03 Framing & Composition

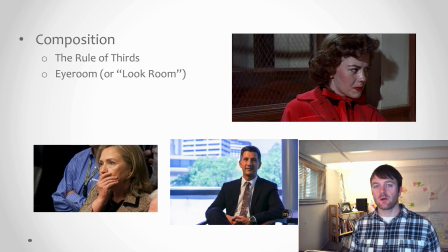But if you're just doing a normal interview setup, basically your options are either to have them centered on the camera looking straight at you, or to have them angled one way or the other. Actually, let me pop to full screen and demonstrate this a little bit better. Okay, so one option is to have your interview subject basically centered and looking directly into the camera lens. It's a pretty unique look. You're probably not going to do that for this assignment, although I don't know. Because it's a very different semester and you might be doing different kinds of things, you might opt for this look. It tends to be more dramatic. I notice a lot of the masterclass ads that I see at the beginning of all the YouTube videos that I'm looking at, because they're all videography stuff. Whoever it is, like looking straight at the camera, Martin Scorsese, whoever it is, looking right at the camera and telling you something dramatic to make you take their class. Documentary filmmaker Errol Morris also has a technique where he does this in his films, and he actually has his face in a teleprompter, basically connected to a teleprompter, so that it's like they're looking at a teleprompter, but they're looking at an image of him, and he's in the next room conducting the interview, so they feel like they're talking to a person, but they're actually looking right into the camera. So this is a technique that you could use. Now, the far more common option for documentary filmmaking, for nonfiction filmmaking, is an interview setup where the subject. Those are my children running upstairs. A far more common way to do this is to have the subject looking slightly off screen. Now my webcam is mirrored backwards, so I've got to be careful here. All right. So if I'm going to be looking this way, then I want to be framed on this side of the screen so that I get more lead room in the direction that I'm looking. If for some reason the situation required me to be oriented this way, then I would want to change my framing to give myself lead room in that direction, right? Or more commonly the case, if you know that you need the framing to be this way, then you have to orient your subject to match that frame. So there I am using basically the rule of thirds. My eyes are on the third line, and my body is on this third line. This third line. It's hard to do with a webcam. Sorry.
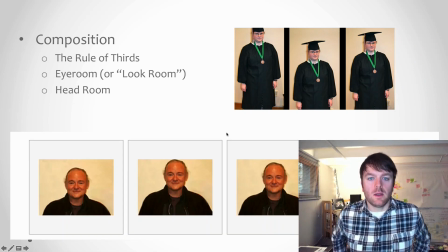Okay, headroom. This is basically pulled right from Wikipedia. You'll see, basically headroom, it's kind of a Goldilocks thing. You can have too little, too much, or just right. One way to know, and as you do this more and more, it's gonna stand out to you. Oh, that's too much headroom.
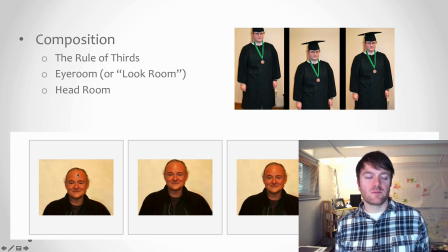It's just not gonna look right. And one of the things you can look for is does the person put their subject's head right in the middle of the frame, and therefore the subject's eyes close to the middle horizontal, the 50% horizontal line in the frame?
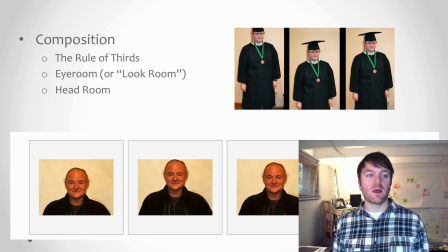If so, that's sort of an amateur move. They need to be tilting down a little bit to get the head closer to the frame. But they don't want to get all the way to the top, at least if they're this wide of a shot, because
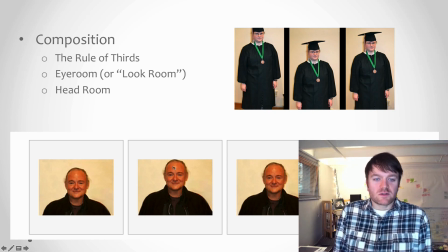it makes this person look kind of squunched, kind of crammed into the frame. We don't need to see this much of their chest. Come down a little bit, put those eyes on the third line right here, give us a little bit of space to breathe in the composition, and this is sort of the sweet spot right here.
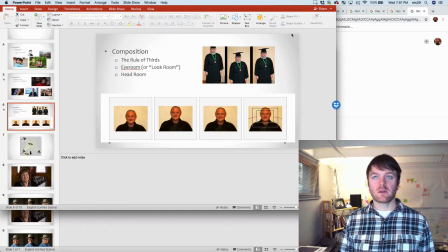I'm going to go like this so you can see. I don't know if you can see this.
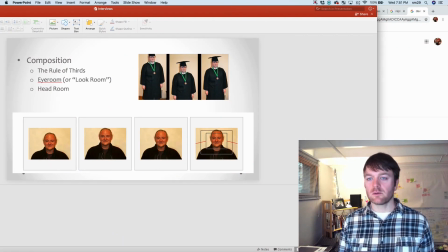This is probably not ideal, but I know that my little myself here, I'm covering this up. So this is indicating, these red lines are indicating that that if you were to zoom in, then you would need to tilt up a bit to maintain the right composition. So you'll see that as you get to a tight shot, a close-up, it's okay to cut off the top of the head.
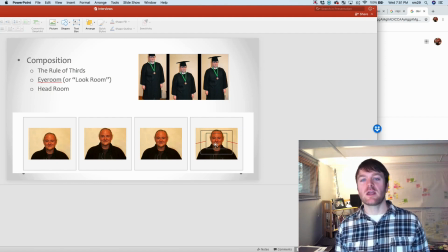It's never okay to cut off somebody's chin unless it's just a weird shot. But for an interview setup, you could get really tight, cut off the top of their head. The rule of keeping their eyes on that third line is what then applies. So that's headroom.